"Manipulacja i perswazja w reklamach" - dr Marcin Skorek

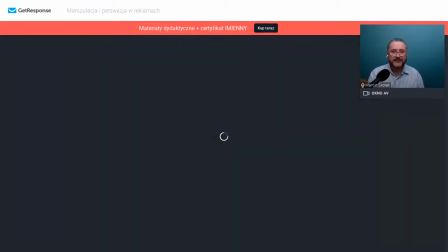[53:08]
Kim jest ta mama, to możemy rozpoznać po jej wizerunku. Proszę zwrócić uwagę, jak mama jest ubrana, jak mama jest uczesana.
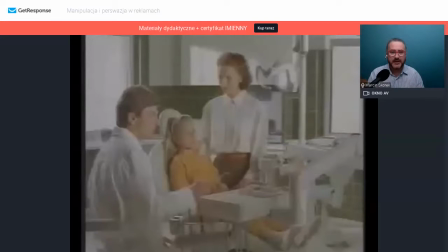[53:15]
Moment, zaraz odpalę reklamę. Jak jest ubrana i jak jest uczesana. Czy ma na sobie biżuterię, czy ma na sobie makijaż, czy jest w takim momencie oficjalnym, czy to jest może taki jogging w sobotę i wpadła do dentysty z córką.
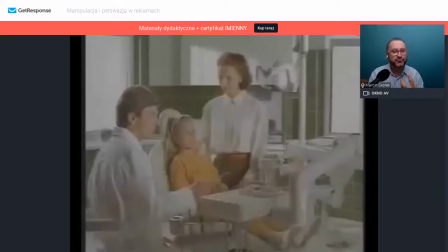[53:32]
Zobaczmy sobie, kogo reprezentuje ta mama w tym filmie.
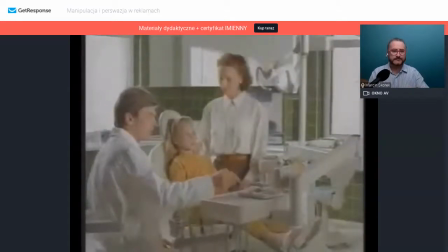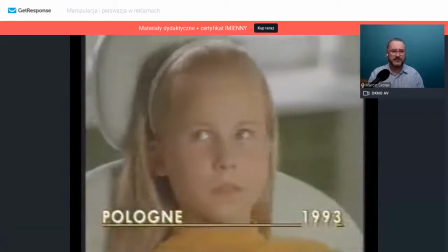[53:42] Przykro mi, Kasiu, masz dwa ubytki. Ależ my używamy pasty z fluorem.
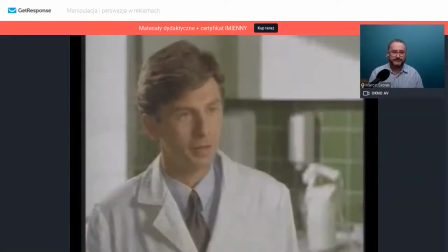[53:47] Niestety nie wszystkie pasty są takie same. Wiadomości. Cięcie.
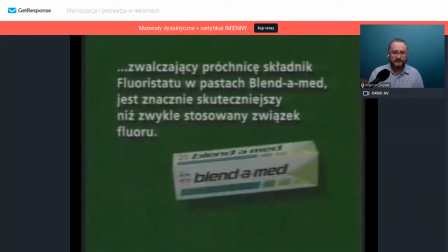[53:50] Narodowa Rada Stomatologów ogłosiła, że zwalczający próchnicę składnik fluoristatu w pastach Blendamed jest znacznie skuteczniejszy niż zwykle stosowany związek fluoru.
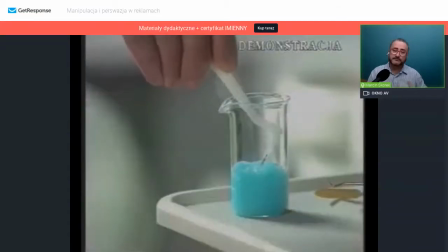[53:57] Chodzi o to, że fluoristat ma ten sam składnik zwalczający próchnicę, którego używa wielu stomatologów na świecie.
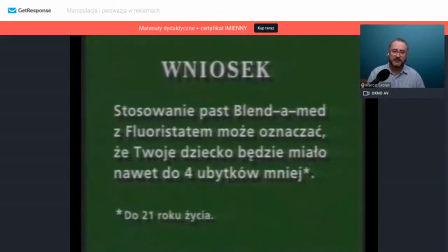[54:03] I którego może używać twoja rodzina. Stosowanie past Blendamed z fluoristatem może oznaczać, że twoje dziecko będzie miało nawet do 4 ubytków.
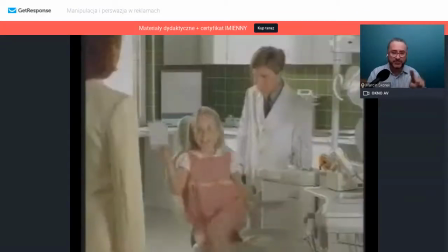[54:10] Zadbaj o dziecko bardziej. Wspaniale, Kasia. 6 miesięcy później. Patrz, mamo, nie trzeba barować.
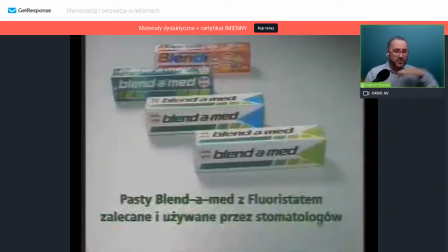[54:15] Żadnych nowych ubytków. Pasty Blendamed z fluoristatem zalecane i używane przez stomatologów.
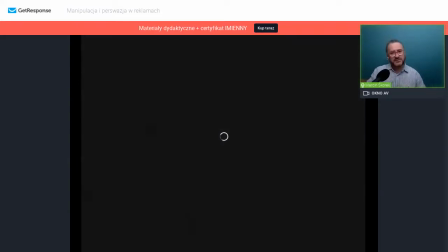[54:20]
Mama zajęła się poprawnie swoją córką. Proszę zobaczyć, jak została... Reklama trwa kilkanaście sekund.
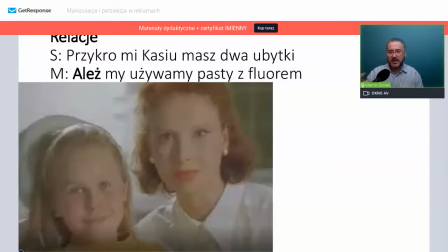[54:26]
Jak udało się w bardzo szczupłym dialogu opowiedzieć, czy odwołać się do potrzeby zadbania o dziecko
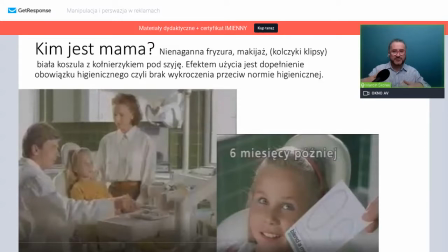[54:38]
przez matkę z jednej strony i udało się też wprowadzić radę, która ogłasza bardzo ważną informację, czyli oglądający tę reklamę powinni na to zwrócić uwagę, że rada coś ogłosiła, co ma wpływ na zdrowie, o czym mogli nie wiedzieć. Wreszcie jako przenośnik tego męskiego świata norm,
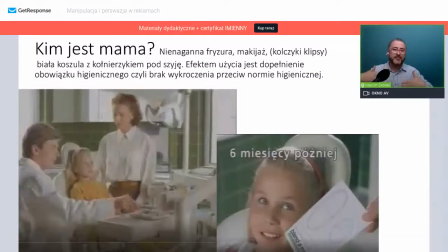[54:57]
wartości i wiedzy naukowej o fluorystacie pojawia się dentysta, zawodowiec, mężczyzna, lekarz, stomatolog. Zapytałem, kim jest mama. Moja mama się tak ubierała. No w 93 moja mama też tak się ubierała. Ja się ubierałem zupełnie inaczej. Miałem bardzo dziwne włosy, ale o tym na innym webinarze. Jakby przyszła na rozmowę kwalifikacyjną, tak.
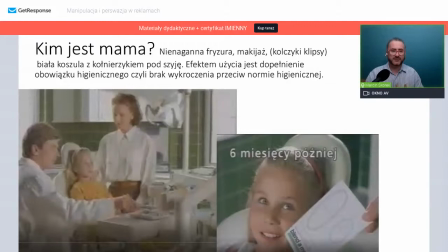[55:17]
Ona jest aseksualna. Nie ma żadnego dekoltu. Nie ma żadnych, nie widzimy jej dłoni. Widzimy zaczesaną do tyłu, ładnie uczesaną panią. Wiek powiedzmy do 30 roku życia, może 30 kilka.
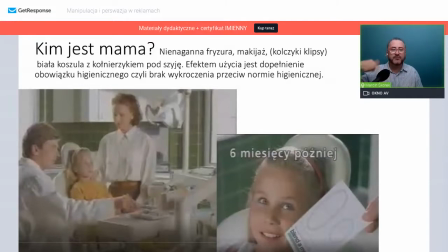[55:32]
Kołnierzyk pod samą szyjkę i to jeszcze jest, to jest bluzka z kołnierzykiem, czyli to jest jakby taka męska koszula, wersja dla pani. To nie jest z falbankami, to nie jest z kwiatami, to nie jest kobiece. To jest, jeszcze tutaj chyba ma jakieś kieszonki z przodu wszyte, w ogóle.
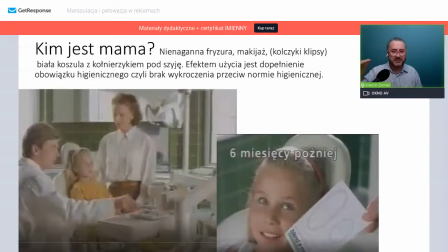[55:48]
Ona się ubrała jak na rozmowę, ona jest ubrana oficjalnie. Ona reprezentuje pewną grupę społeczną, która musi się oficjalnie ubierać do pracy. Jaki zawód może wykonywać ta mama? Kim może być? Tak, tak, córka jak aniołek, tu czytam, tak, tak, oczywiście.
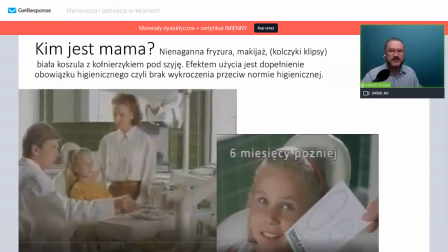[56:05]
Kim może zawodu być ta mama? Kim może być, kiedy przyszła z tą córką do lekarza? Jestem ciekaw, czy mi napiszecie.
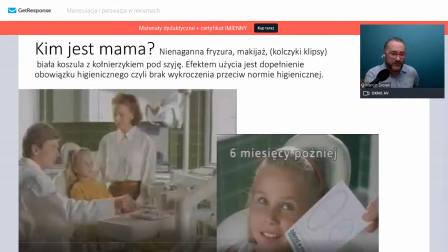[56:19]
W komentarzach jest też temat używania fluoru w paście, ja ten temat też poruszę pod koniec tej reklamy. Dobrze. Pani Beata to napisała, za chwilę dopowiem. Prawnik, jest nauczycielką, ktoś napisał z uśmiechem. Pracuje w biurze, pracuje w banku. Taka była moda.
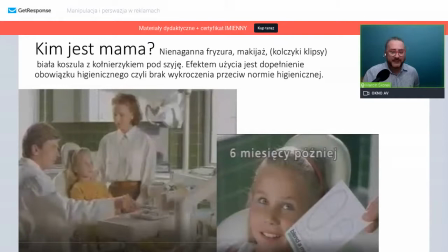[56:37]
No, była moda, ale do momentu oficjalnego. Owszem, moda taka była, ale nie na jogging, ani nie na dyskotekę, ani nie po domu.
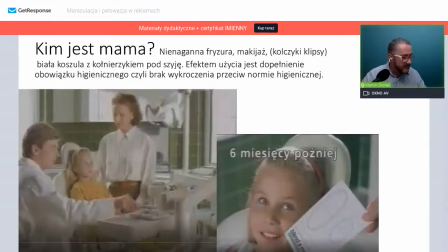[56:49]
To jest sytuacja oficjalna. Ktoś pisze, że była na... żoną bogatego męża, dobrze, może tak, urzędniczką, pracownikiem administracyjnym, oczywiście.